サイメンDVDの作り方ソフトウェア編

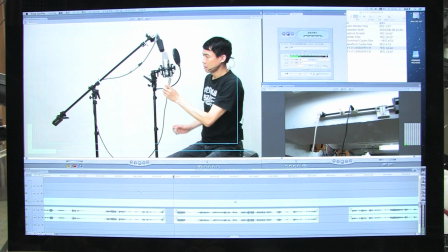28:07 これで行き過ぎのところだけ消えました
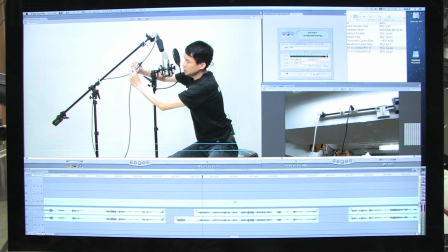28:14 もう一回これででを切ってみましょうかこの波形がでのところです
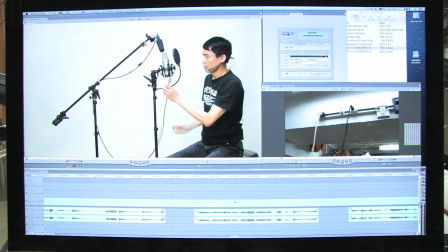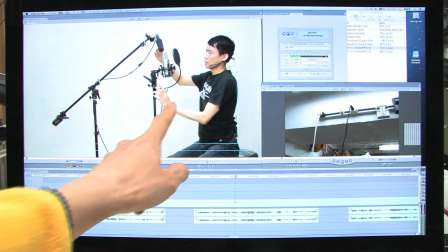28:28 今音は消えましたけど絵は動いちゃってるんで不自然
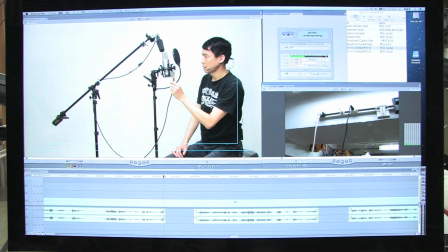28:34 不自然は不自然だからこの間で絵を
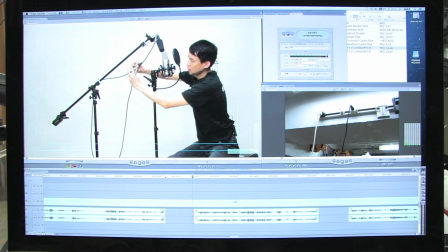28:39 切っちゃっておかしくないところがないかなって思うと
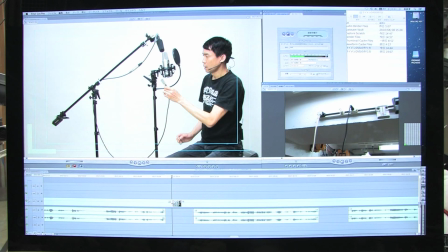28:48 ないなってことになるんですけどそれでもちょっと間の開き方がうまくねーなーっていうときには
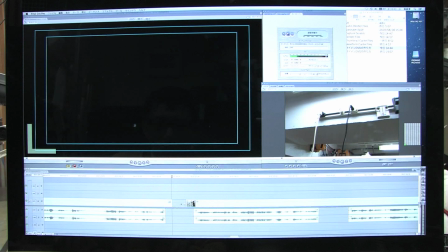28:58 これでねこれでコンマ約コンマ5秒切って
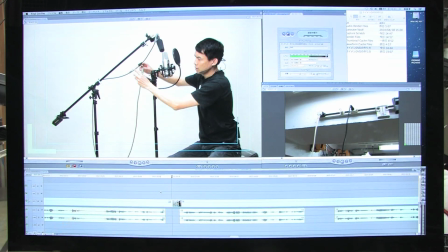29:02 切って今つなげました切ってつなげると
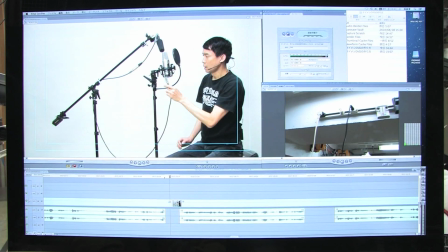29:09 途中が当然飛んじゃうんですよこうやって飛んじゃうんでまあ飛んじゃってもいいってはいいんだけどまあ、これでもいいやとも言えるんですけども
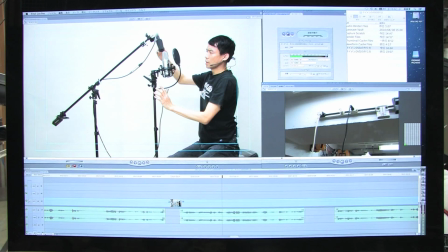29:24 もうちょっとなんとかしたいなという時にはトランジッションをかけてやります
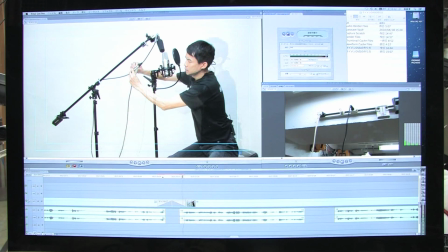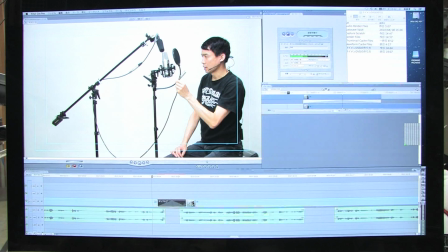29:40 これは今1秒間の間でやってるんですけど、これをもうちょっと短くしようかということでコンマ3秒にしてみました
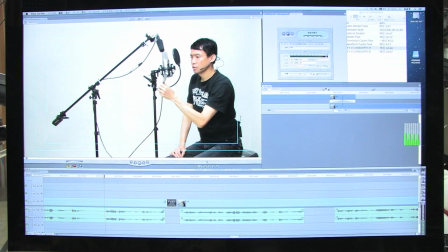29:54 それでレッダリングしますねさて見てみましょう業務用のカメラの方につながるわけですね
ナレーションはですね業務用のカメラの方につながるわけですねナレーションはですね業務用のカメラの方につながるわけですね
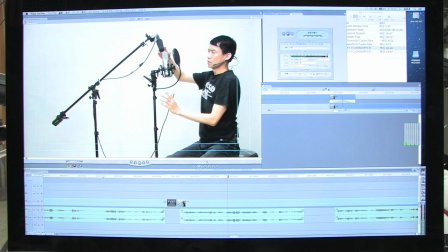30:10 ナレーションはですねまあこんなもんでいいかなっていう気がしますけどねここのところは正解っていうものがないですね見てる人に自然に見えるようにやるしかない
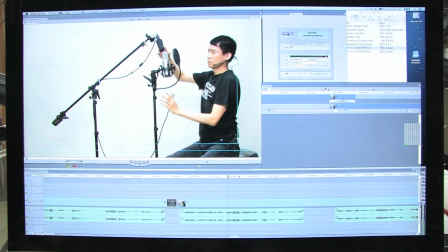30:25 ベストなのは撮り直しですよあんまりひどいと私撮り直しをしてます室内でやってることでなおかつ機材も自前で全部揃えちゃったやつでやる場合がほとんどなんで
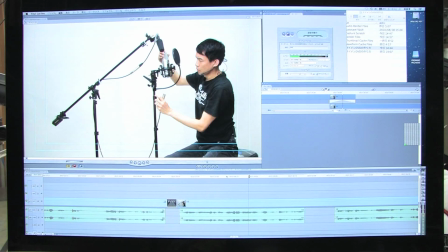30:39 撮り直しができるんですよ撮影に2ヶ月くらいかかってその後パソコンに取り込んで編集1ヶ月くらいかかって1ヶ月くらいかかったところでここ撮り直ししたいとか思ってもできる場合が多いんで
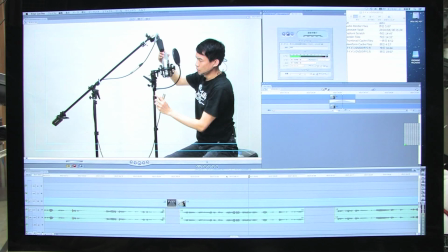30:54 その時にはもう撮り直しをしますって撮り直しをしようとなるとそれこそね大変ですね前のシーンと撮り直しのシーンとその後のシーンがうまくつながらないといけないからついつまが全部あってないといけないんですよその状況を作るのに半日ぐらいかかっちゃったりするんで
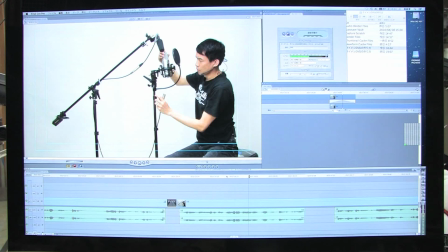31:10 それはもうよっぽどの時じゃないと取り直しをしようという気にはなれないですね各シーンはこんな風にいじっててそれから別の段のところに
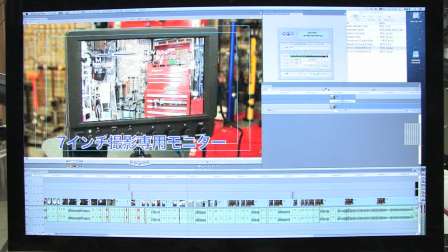31:24 別のこのビデオの欄に何があるかというとここ見てみましょうかこれね前のシーンのこれがあって
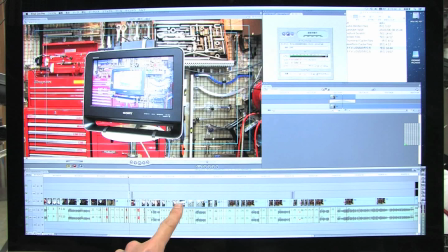31:32 このシーンの動画がずっと流れていってここだけねこれはスチルですね
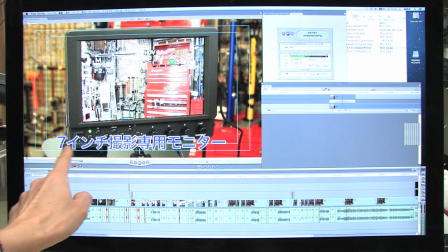31:38 動画じゃなくてスチルを上にプタッと乗っけてさらにこの7インチ撮影専用モニターっていう字を乗っけてますね
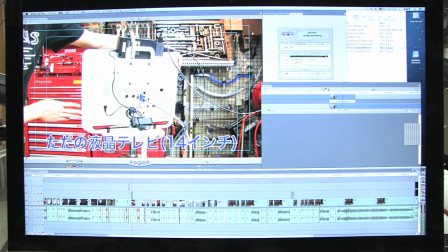31:47 この時にはこの字がここに載っているわけですけどもこういうテキストもこっちで作れます
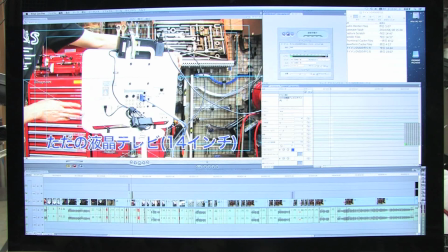31:56 ただの液晶テレビ14インチじゃなくて